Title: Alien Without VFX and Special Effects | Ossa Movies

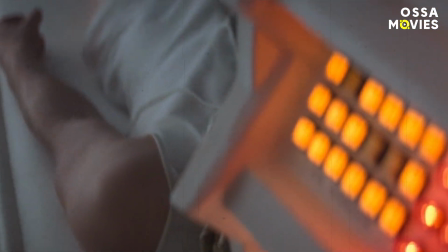And if you're wondering what was used for when the dead facehugger is dissected, that was just a combination of fish and shellfish.
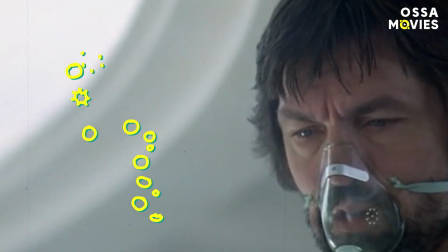Now, can you imagine the smell of the set after a day or two of filming that scene?
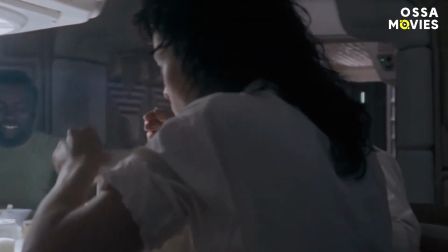Yuck! Now, let's talk about the planets, since Alien doesn't take place in the Nostromo the whole time.
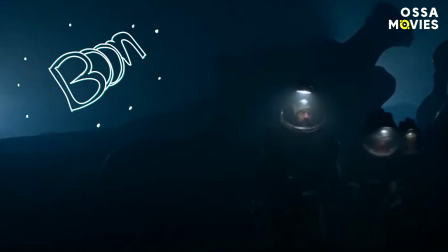When the crew arrives to see the source of the electrical impulses they're receiving, they step onto an unknown planet.
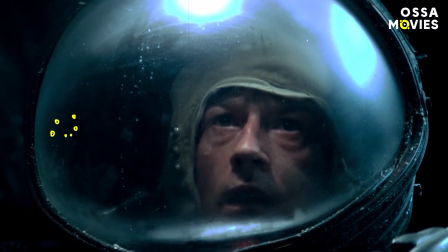Naturally, since Elon Musk didn't fund this movie, no one was actually flown to space to do the production.
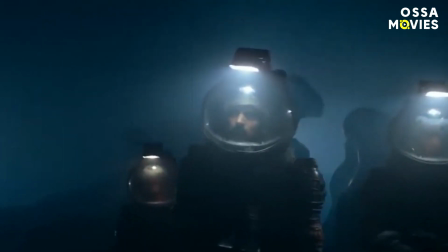Well, this scene took place on a set with all the bells and whistles to give it the effect of an alien planet. was one
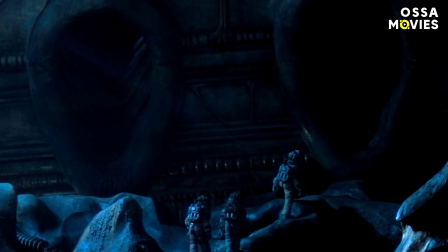specific problem that needed to be addressed: the lighting. However, there
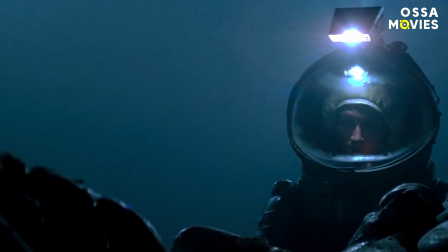Too much light and it would give off the impression that it was a movie set. Too little and the filmmakers wouldn't be able to get a clear shot.
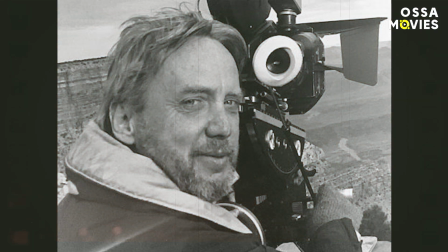Cinematographer Derek Vanlint had a plan though. Writing an essay for American Cinematographer, he revealed the following: "I used a couple of searchlights and a light that has become lovingly known in England as the Wendy light.
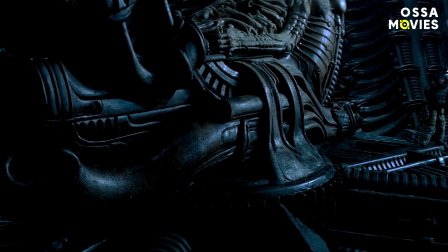These special types of lights meant that Derek could cut down on the number of lights he required for the stage, as well as the actual manpower necessary to handle them." He added that these searchlights gave him the possibility of playing with long shots and also panning.
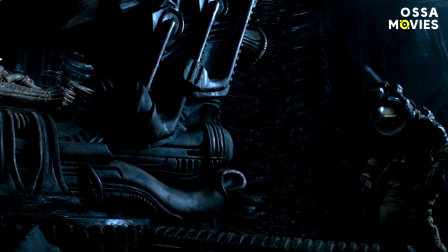More importantly, it actually made the audience feel as if these people were in space.
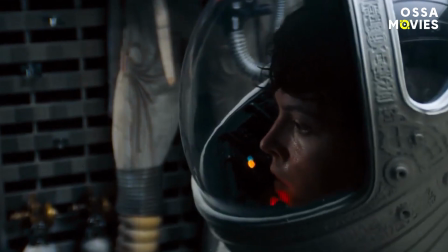And that's the type of authenticity you want when you're immersed in a film like this.
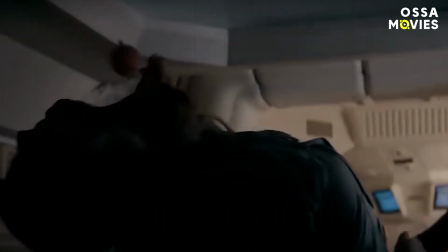There's one specific scene where Ash the android's head gets separated from the body, but the body is still moving.
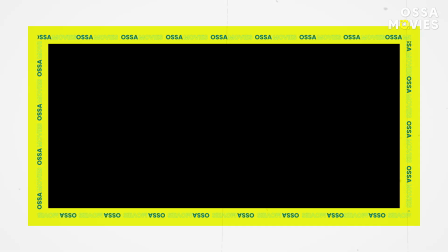Nowadays, that shot is a cinch to get, with all the power of green screen and CGI.
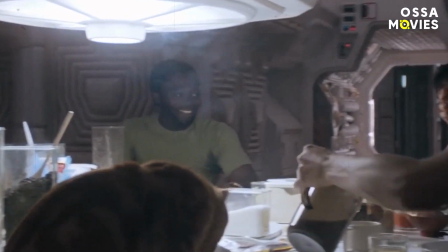In the old days when Alien was made though, the filmmakers had to get a little more creative.
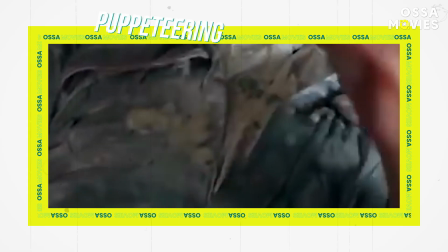So, for the scene in question, there was actually a mix of puppeteering, animatronics and real-life acting used.
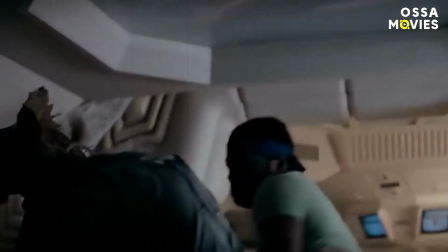Let's break it down. When Ash is attacked and his head is separated, the torso and upper body are actually just a puppet that's being maneuvered around by the effects team.
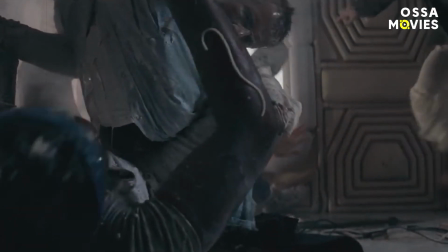Also, it's not really actor Ian Holm's head getting smashed here.
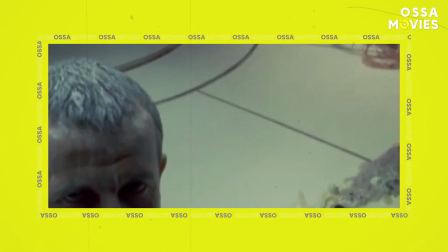For the part when the android's head is put on the table, Ian's head was actually molded to create an animatronic version of it.
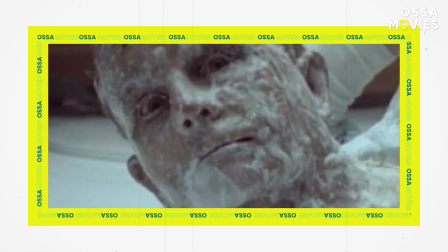However, the latex on the head shrank and left an ugly-looking head that no one would have believed.
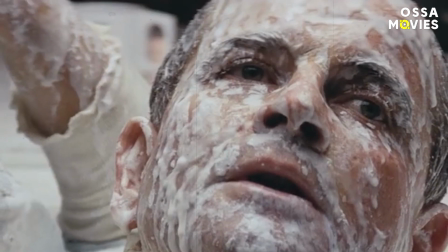So, again, the team had to get creative. Poor Ian had to kneel under the table and pop his head through a hole to perform the scenes.
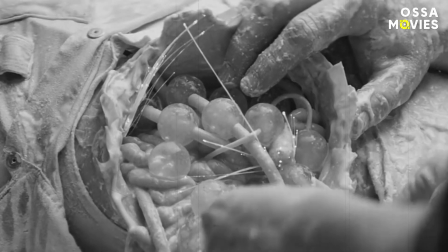The worst part? They covered him in caviar, pasta, and catheters to give the impression of the android's insides.
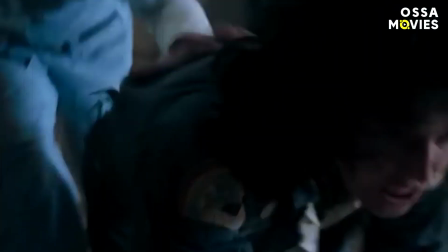Oh, the things that thespians suffer through to deliver a convincing performance. Speaking of aliens, you know who is our favourite otherworldly being?
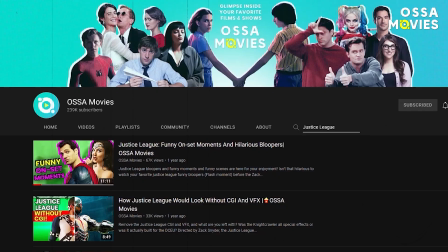Superman! If you'd like to find out more about the Man of Steel's special effects, be sure to check out our video that explores all the CGI secrets behind Justice League.
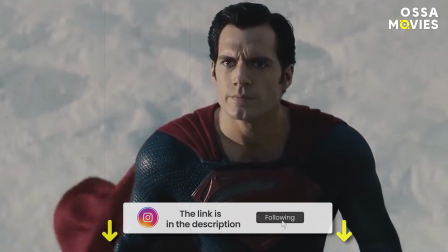And while you're at it, don't forget to like, share and subscribe to our channel. Thanks for watching and stay awesome!